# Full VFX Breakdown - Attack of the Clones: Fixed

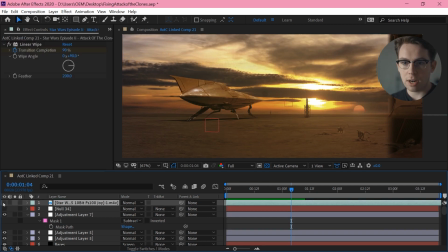(65:09)
The way I'm going to do this, just very simply, I'm going to grab the original footage, stick it back on top,
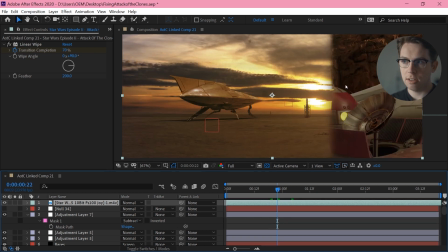(65:14)
and then just chase ahead of the wipe by like 1 frame.
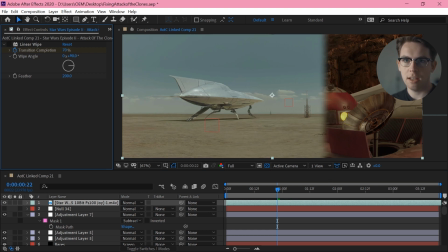(65:19)
So if the wipe is back here, then my wipe is over here.
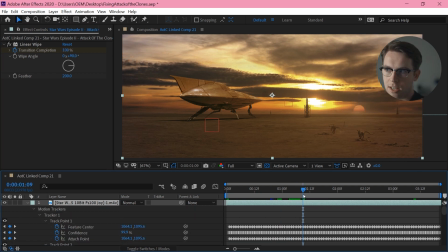(65:25)
And I just race ahead of it by 1 frame all the way to the end, and then shifted this over by a frame, and it just allows me to transition that on while basically being exactly the same shot.
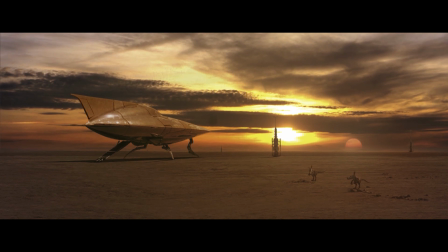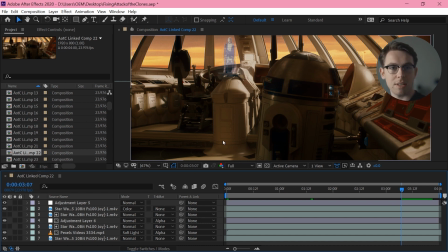(65:44)
Shot 22. Now, doing that one day for sunset means that basically every shot in this scene I need to change.
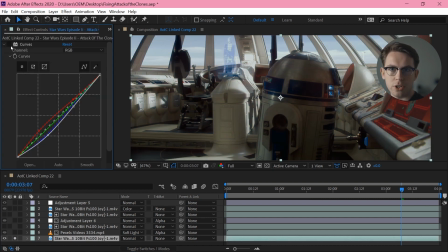(65:53)
So again, I'm just taking the original footage and doing a curves adjustment on it,
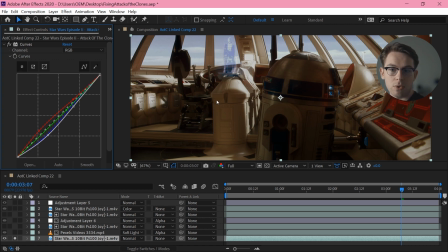(65:57)
the exact same curves adjustment, to make those colors, you know, a little closer to sunset. And then I'm adding back in that exact same sky element.
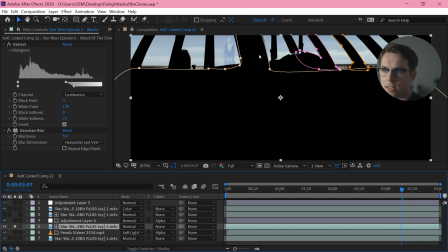(66:06)
Now I can kind of get the windows automatically selected, like the sky automatically selected just with an extraction, but there are some areas where I have to go in and just mask them out manually, and then I've done a bit of a blur to make that all soft, and
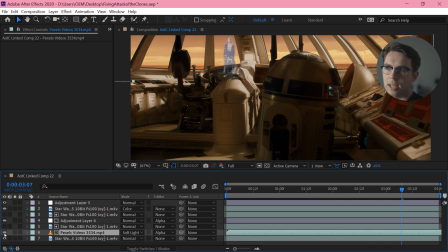(66:24)
altogether that lets me just replace that sky element a little so it just matches into that other shot just slightly more,
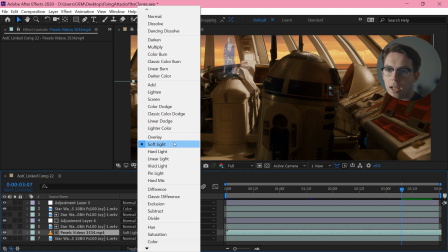(66:32)
but I'm not going crazy with it. And this is just set to soft light.
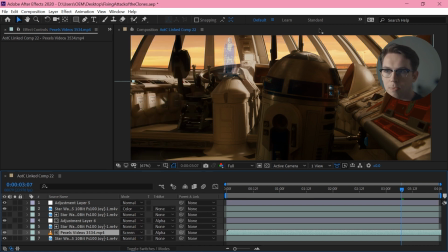(66:37)
A screen brings that up to be too bright, normal, and it doesn't blend at all, and overlay is sort of too contrasty for the shot, but soft light just lets it kind of sit in there and look, you know, it's just slightly supplementing the existing sky.
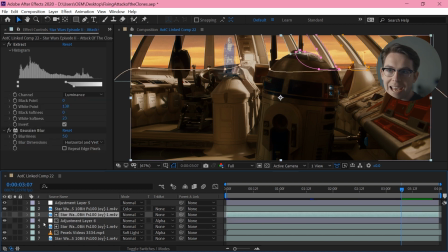(66:55)
And then I'm doing that exact same matte and just using that for an adjustment layer. Just a curves adjustment to bring that sky, again, the same curves adjustment from before, just for that sky.
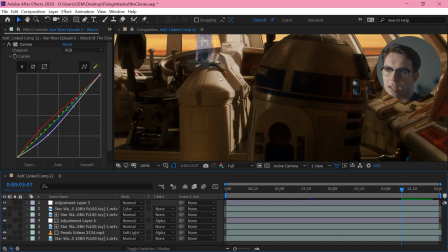(67:09)
And then the last element here is this Obi-Wan hologram.
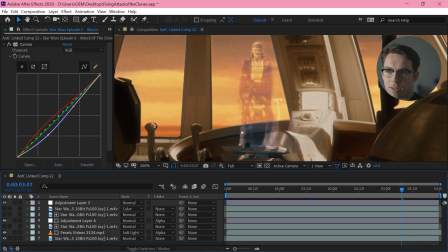(67:14)
Now, after I've done all my adjustments, obviously it's all affecting the hologram as well. So the way that I've handled this is, as always, rough but, you know, good enough. I've done just a simple mask around it, a feathered mask.
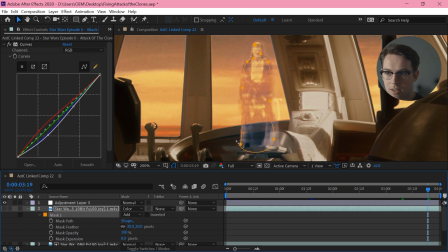(67:31)
If you really cared, you would go in and actually mask, you know,
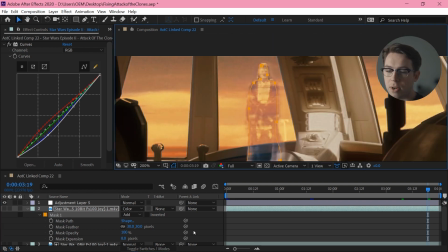(67:35)
every frame of this properly and exactly, but I've just done a feathered mask of the original footage,
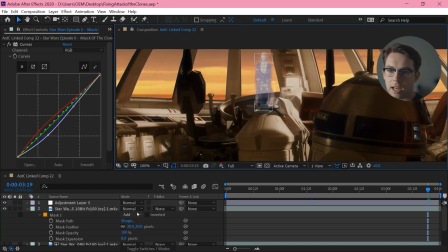(67:43)
and I'm sticking that back on top, and then I'm setting that to the color blend mode. So that lets this, you know, sort of match the new contrast of the scene
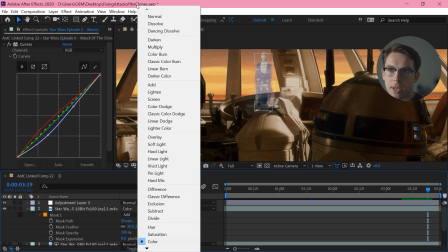(67:54)
while keeping that blue hologram color.
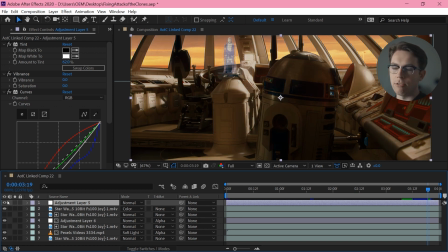(67:58)
And then finally I'm just using that one orange overlay over everything just to make it all, you know, a bit more sunsetty.
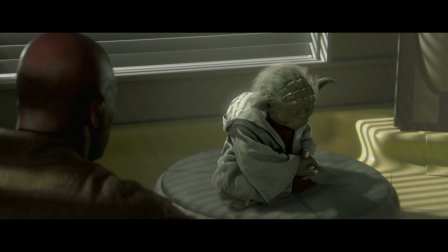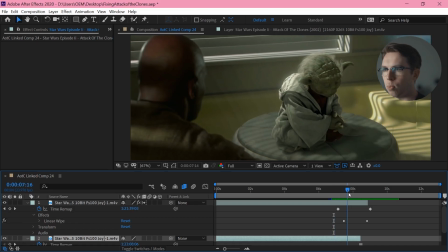(68:14)
Shot 24, so this is another wipe, pretty basic. The original shot here has a wipe on it
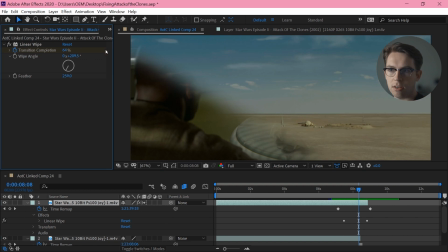(68:24)
that I'm just matching and racing ahead of just slightly,
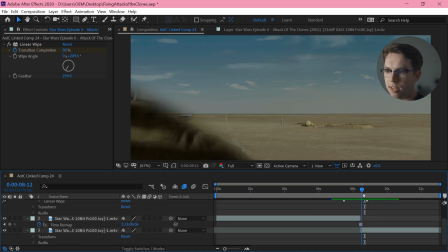(68:30)
and then wiping to this shot, which I'm extending by just taking this frame here and freezing it.
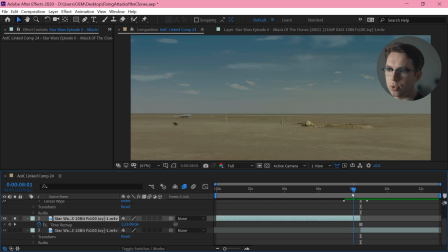(68:36)
So this is all just a freeze frame, and then once the wipe gets close enough to this bike, I go back into the original shot, and all together, boom.
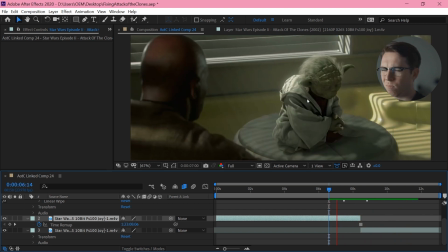(68:48)
Obviously, that's not how you would do this wipe if you had an option.
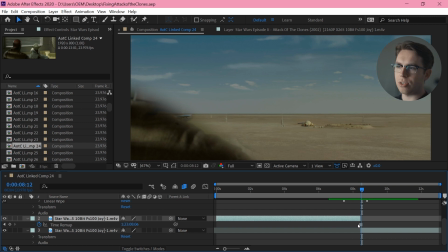(68:54)
You wouldn't hide the moving object behind the wipe, but, you know, my focus here is just getting a wipe that works, and that's it. If I can get that happening, I'm happy.
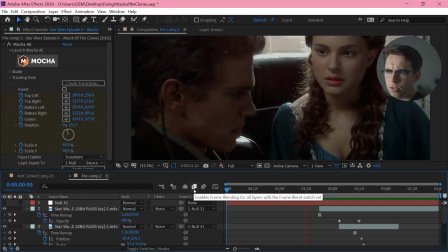(69:13)
Shot 25 is just a face replacement of Padme,
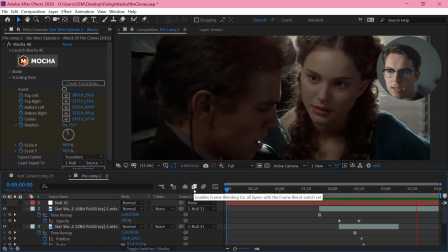(69:17)
and this is pretty rough, but you know, as always, motion tracking the face.
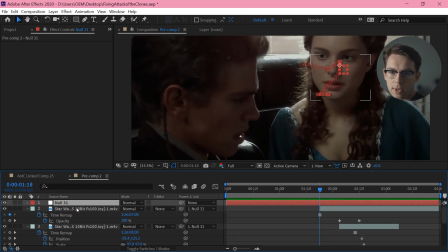(69:25)
I've done one track for the entire shot, freeze framing at this point, tracking that on, fading that off, going to another
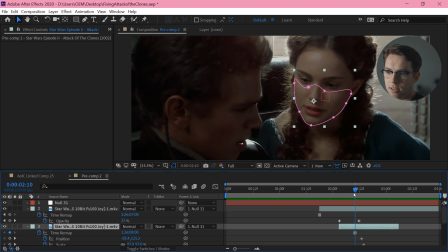(69:34)
freeze frame here, tracking that on, fading that off, and one more down here just to fill in the chin.
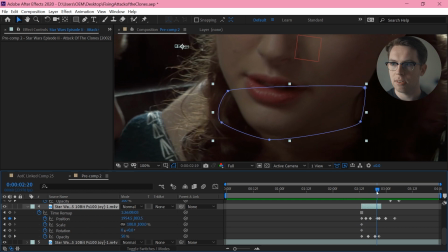(69:43)
And then just like some manual position adjustments after the track to fit that all into place.
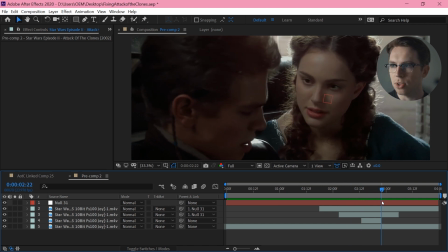(69:50)
There's plenty of tidying up you could do with a bit of distorting, a bit more like full face replacement, removing these head movements of hers, tidying up around the edges, blending these into each other a little better.
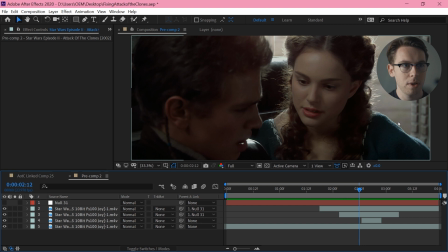(70:05)
But you know, the thing is, tidying these shots up would take you a couple of hours, which is longer than it took me to put them together in the first place. So yeah, it's something to do. There's room to improve here, but I was able to successfully remove a line read, and that's the main thing.
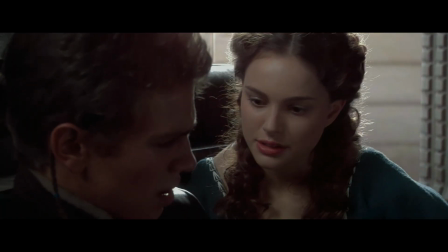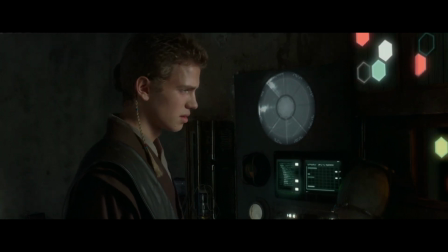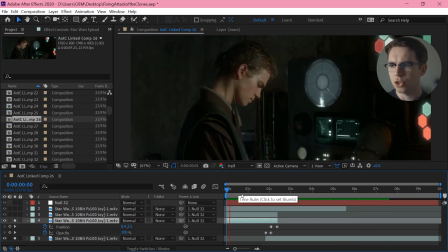(70:35)
Shot 26. This is another shot where I'm removing a line by cutting it out. So I want to go from this to this seamlessly without doing what's currently happening.
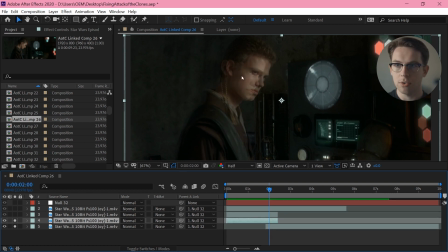(70:48)
So I've got my two shots that I'm cutting between, and I've zoomed in a little and lined them up so that the backgrounds match. So I just fade between the backgrounds and they match up fine.
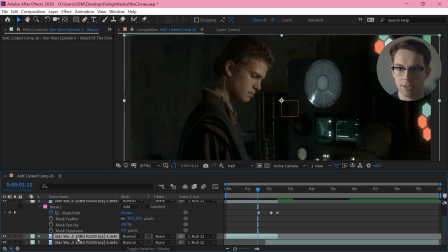(71:01)
So I'm taking a copy of this first half, this layer here, and I'm masking out Anakin.
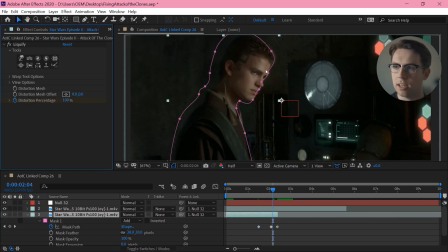(71:09)
As always, I'm just liquefying to pull him back into place. So he lines up with where I want to cut to,
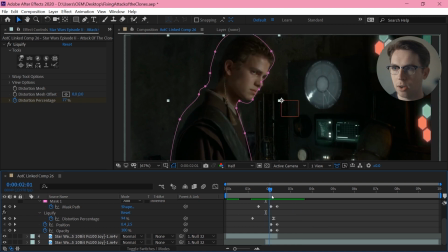(71:16)
and just fading between the two with a little bit of position movement to help sell that. I mean, with liquefying, you can always spend a lot longer getting everything correct. His ear moves a little there.
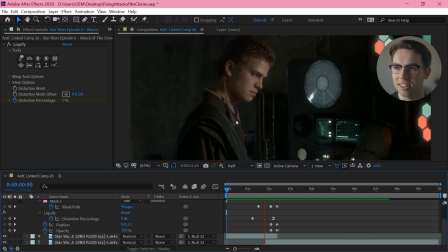(71:30)
You can go in and tidy that up, but basically it lets me do a morph cut that isn't too obvious.
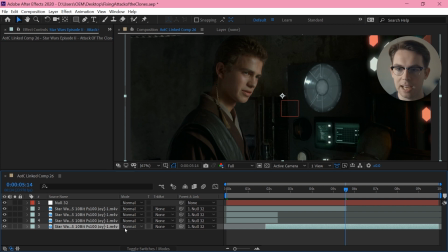(71:36)
And then for all these screens, I'm taking a copy of the bottom layer at this point and stretching that backwards,
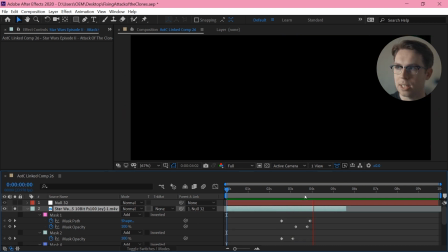(71:43)
and then masking out each piece individually and faded them at different times, so it wasn't like obvious that there was a single cut point.
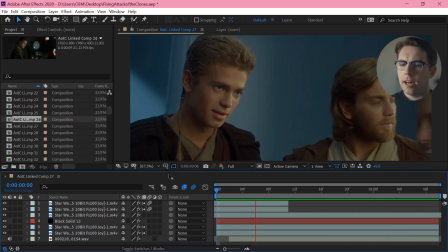(71:54)
Okay, so shot 27. There's a bit going on here, but let's start at the bottom. So this is basically one of those shots that I've kind of constructed out of nothing.
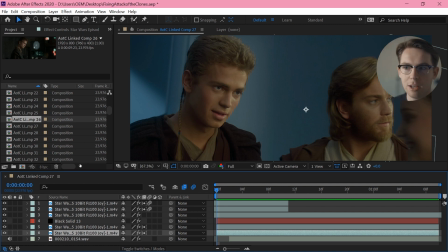(72:11)
None of these pieces originally belong here. Some of the pieces you end up seeing twice in my edit, but hopefully combining them in this way, you sort of don't see that. So at the bottom here, I just want to get Obi-Wan's performance.
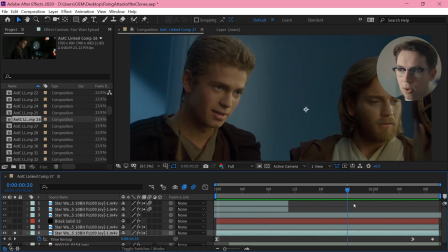(72:24)
So I want him to sort of shift awkwardly, a little slower than he does in the movie, and then sort of stutter at the end, right? So he sort of shifts forwards and then back. So just to slightly exaggerate that awkward movement.
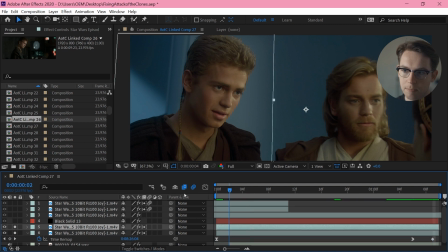(72:39)
I don't want Anakin to be saying any dialogue here. I just want this bit of him sort of breathing awkwardly, like, oh god.
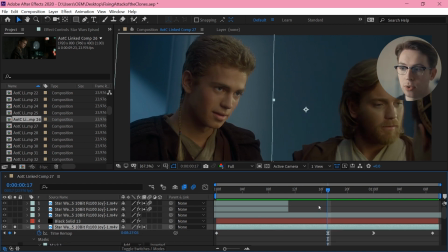(72:48)
So that's just another time remap, going forwards, slowing to the middle, and then bouncing backwards. So he sort of breathes in and then out. I think I based the breathing movement, I shot just like on my phone,
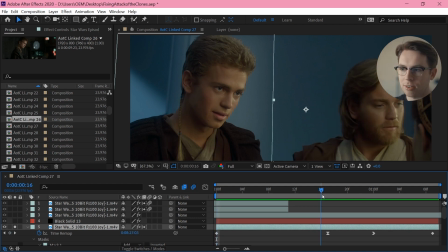(73:04)
just footage of me doing that motion, and then sort of line that up vaguely, just using the time remap. And then finally, just so that it doesn't look like it's exactly bouncing back and forward, give it a bit more life, I am liquefying it.